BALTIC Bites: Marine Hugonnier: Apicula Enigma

What fascinated me about this book is how he turned anthomology into literature, how was that possible? But also because bees were raising
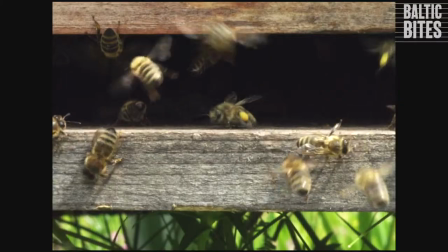problems of representation because the limit of visibility of what you could see of bees'
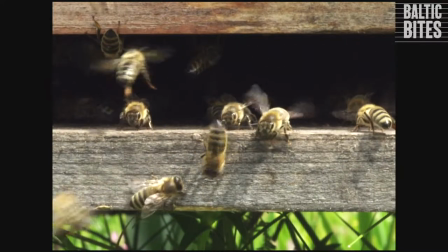movements made us on set raise a lot of questions that were quite interesting. First you have to use micro photography and also you have to increase the frame rate so that, you know, usually convention of documentaries, documentaries, animal documentaries, you would use 50, 70, 200, 300 frames per second.
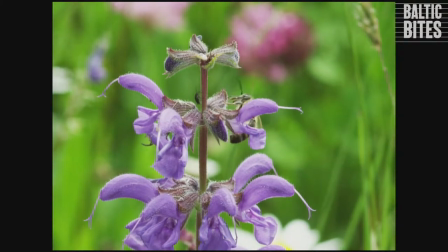So at 300 frames per second you would see the flap of the wings of a bee. You would see what your eyes can't see.
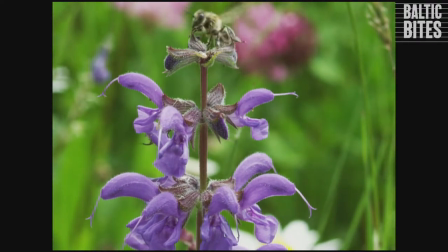So on set with the director of photography, we decided to search for a way that the bees would be perceived but not entirely seen, so that we didn't have to use these conventions. So we decided to stay with 36 frames per second.
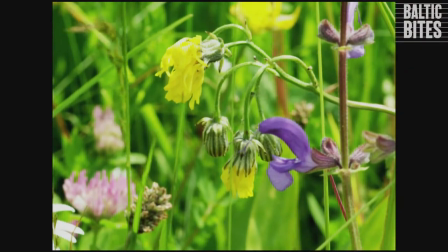It also raised and numbers of other questions which were how big should the bee be on the image, so how close should we bring the eye of the viewer close to the animal. So we decided that the distance between the camera and the bees should be 1 meter 20 and we recorded these moments where we were actually measuring the distance between us and the bees.
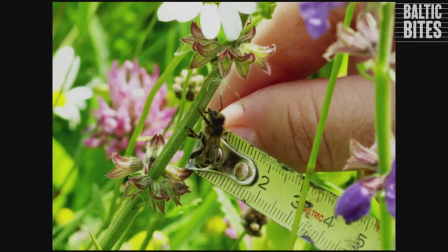So we were trying to search the distance at which it would retain that enigma, retain that mystery.
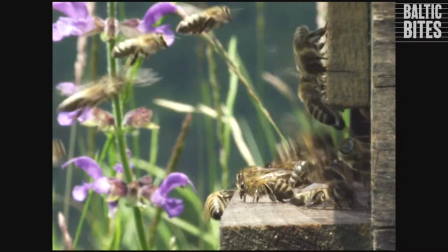So we didn't sort of make the viewer be in a position that he would not be normally in reality,
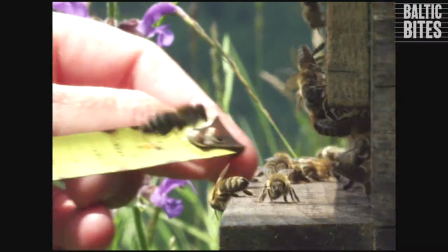he would not be intrusive inside the intimacy of bees,
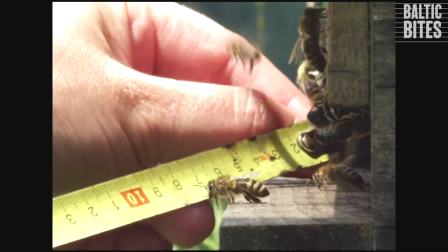he would just represent that point of view of a flaneur who just looks at things. The film opens and you hear that voiceover that says nature doesn't tell stories, so So it sets the film immediately against convention of representation, because that's usually what we do. We anthropomorphize nature, and now we build emotions, human emotions that we could sort of recognize in animals.
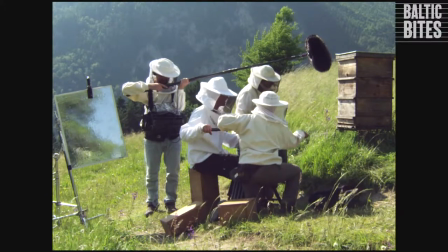Rationalize these animals and explain their behavior with a kind of scientific point of view,
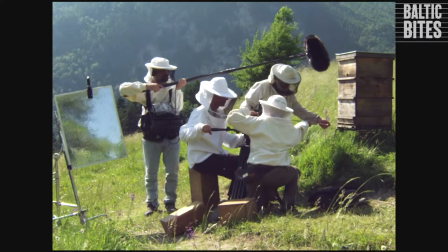and want to use all these tools to get as close as you can and make you see
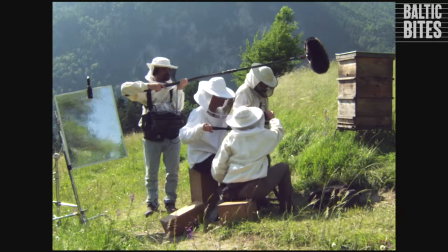these animals in a way that you actually would never be able to see them in reality. So the film was more about filming the crew in presence of the bees and we had to be extremely responsive to their movement because we didn't manipulate them.
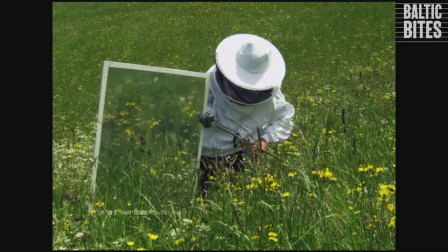It's a record of that experience, it's a record of this approach,
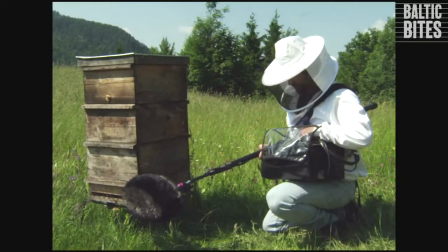and it films in a kind of very poetic, atmospheric way,
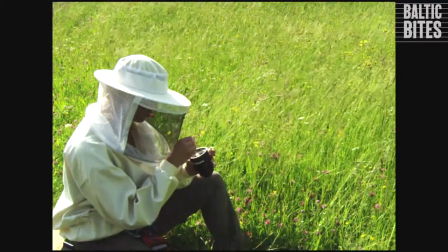the situation of this crew looking at the bees. It's a very precious film to me because it's gonna open another series of animal documentaries. And also because, although I have all this kind of discursive information, you know, that sort of rounds around the film, I think the film is very poetic and goes way beyond whatever I could say about it.
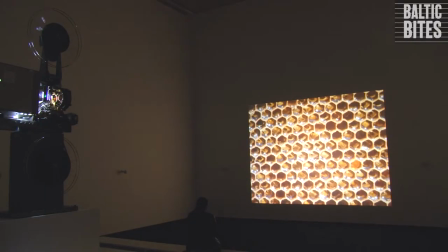Thank you.